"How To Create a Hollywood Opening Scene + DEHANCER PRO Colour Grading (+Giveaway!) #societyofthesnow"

Actually, I should have said 8, because at the end of the session I have also used the tabs film damage and film breath, but we will get back to this at the end of the chapter.
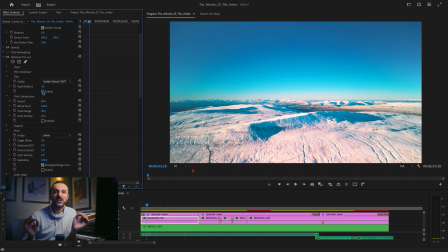[8:25]
For film, I have chosen the legendary Kodak Vision 3 500T film stock,
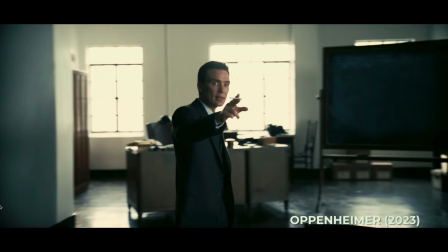[8:32]
used in several Christopher Nolan's movies like the latest 2023 Oppenheimer or the
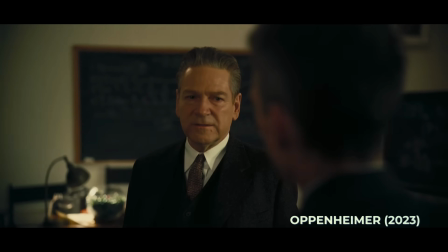[8:39]
2010 Interstellar, Quentin Tarantino's The Hateful Eight, and the 2015 Star Wars The Force Awakens. Check out a website called shotonwhat.com for this and more amazing details about thousands of movies.
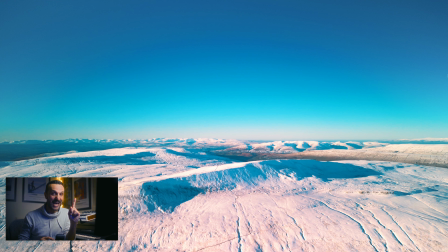[8:54]
Look how much one single tab has already made the video more filmic. For film compression, I simply used the default settings,
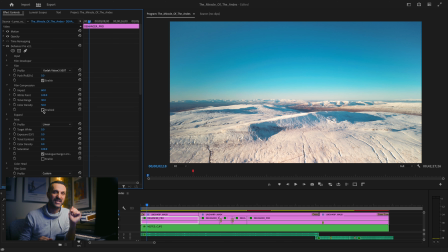[9:04]
as straight out of the box they provided this nice decontrasted look that is so peculiar of Hollywood movies.
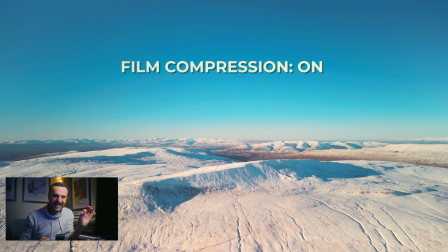[9:11]
Look how film compression softens the highlights and tinges the mountains with orange.
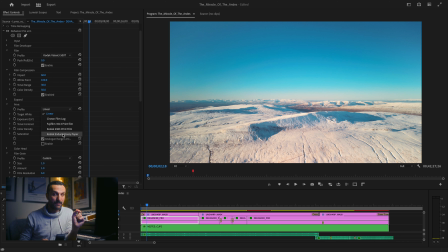[9:17]
So beautiful, isn't it? For the print tab, I haven't selected any specific print film, so I left it on linear with the default settings, and I simply toggled analog range limiter on.
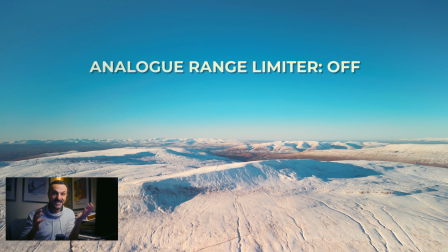[9:31]
This gave me the best result for the decontrasted look I'm after, because it adds a faded misty layer which makes the overall picture more interesting in my opinion.
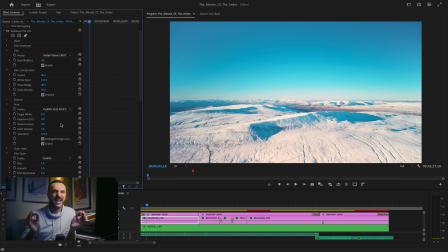[9:41]
Don't get me wrong, the print films within the list are amazing and they all provide fantastic results. but for this specific project they looked a bit too contrasty to my eye. I don't know if you can feel that, but this process is so much fun. In a way, it catapults you in a dark room and makes me think I'm there, handling celluloid films and choosing the best print and witnessing the photograms coming to life. This plugin really makes me want to discover more of analog cinema. I actually might read a book about it one of these days, so if you have any good title to recommend, please stick it in the comments.
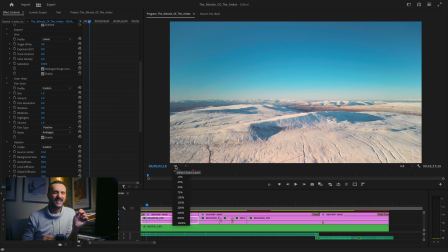[10:19]
I have used film grain in a very subtle way,
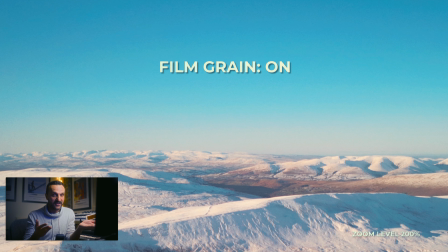[10:23]
so much that in order to show you the before and after, I need to magnify the clip a good 200%.
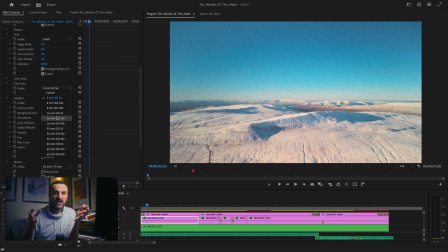[10:30]
This time I chose to customize all the settings because all the presets in the list provided more grain than I needed.
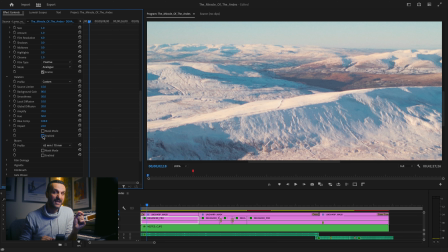[10:38]
The same applies for halation, for which I went very easy. In fact, as you can see, the impact value is only at 22%.
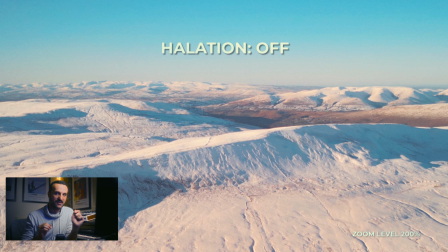[10:47]
That's because I simply wanted to add a touch of magenta to the snow and make the picture look more towards the golden hour.
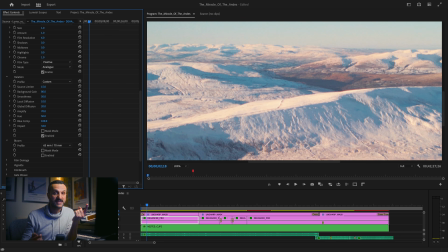[10:54]
You can see how if I crank up the impact to 100%, it makes everything more orange/purple.
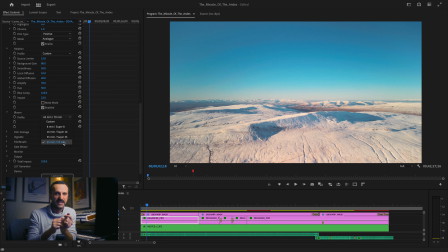[11:03]
With bloom, I continued on the same unobtrusive trend and I opted for the 65 to 70 mil preset,
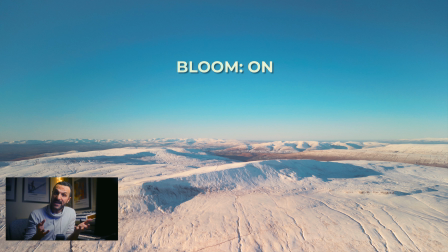[11:11]
which is the most low-key amongst the 4 presets, and it creates the exact amount of halo on the highlights that I seek. Also, I have decided to use a second Dehancer Pro, which I've put straight onto the nested sequence of the actual clips. And here comes the explanation I owe you about the tabs film damage and film breath.
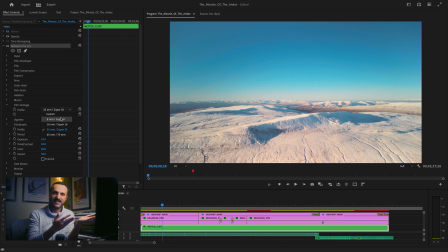[11:32]
Film damage, as the name clearly suggests, adds dust, hair,
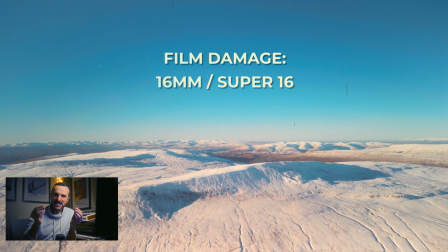[11:38]
scratches, stains and emotions irregularities damage that appear on film.
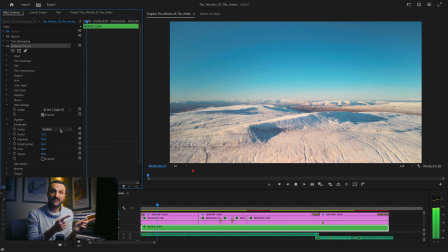[11:44]
Out of the 4 presets, I went for the 35 Super 35 mil one, which was not too crazy but just right. The film breath effect is that accidental change in the frame's exposure, contrast and color, which provides to the viewer's experience that analog feeling.
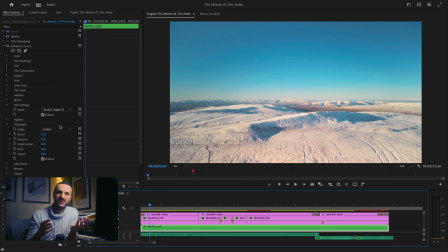[12:03]
The presets are a bit too hectic for my taste, so I chose to customize the effect and again make it a bit more discreet.
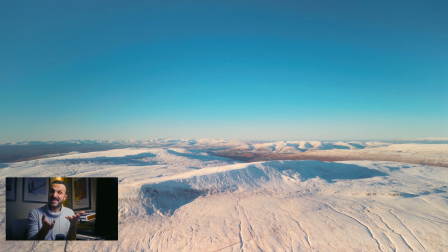[12:12]
As you can see, it's there but it's not there. Now I can't recall why I've worked them in the nested sequence of the clips rather than in the adjustment layer.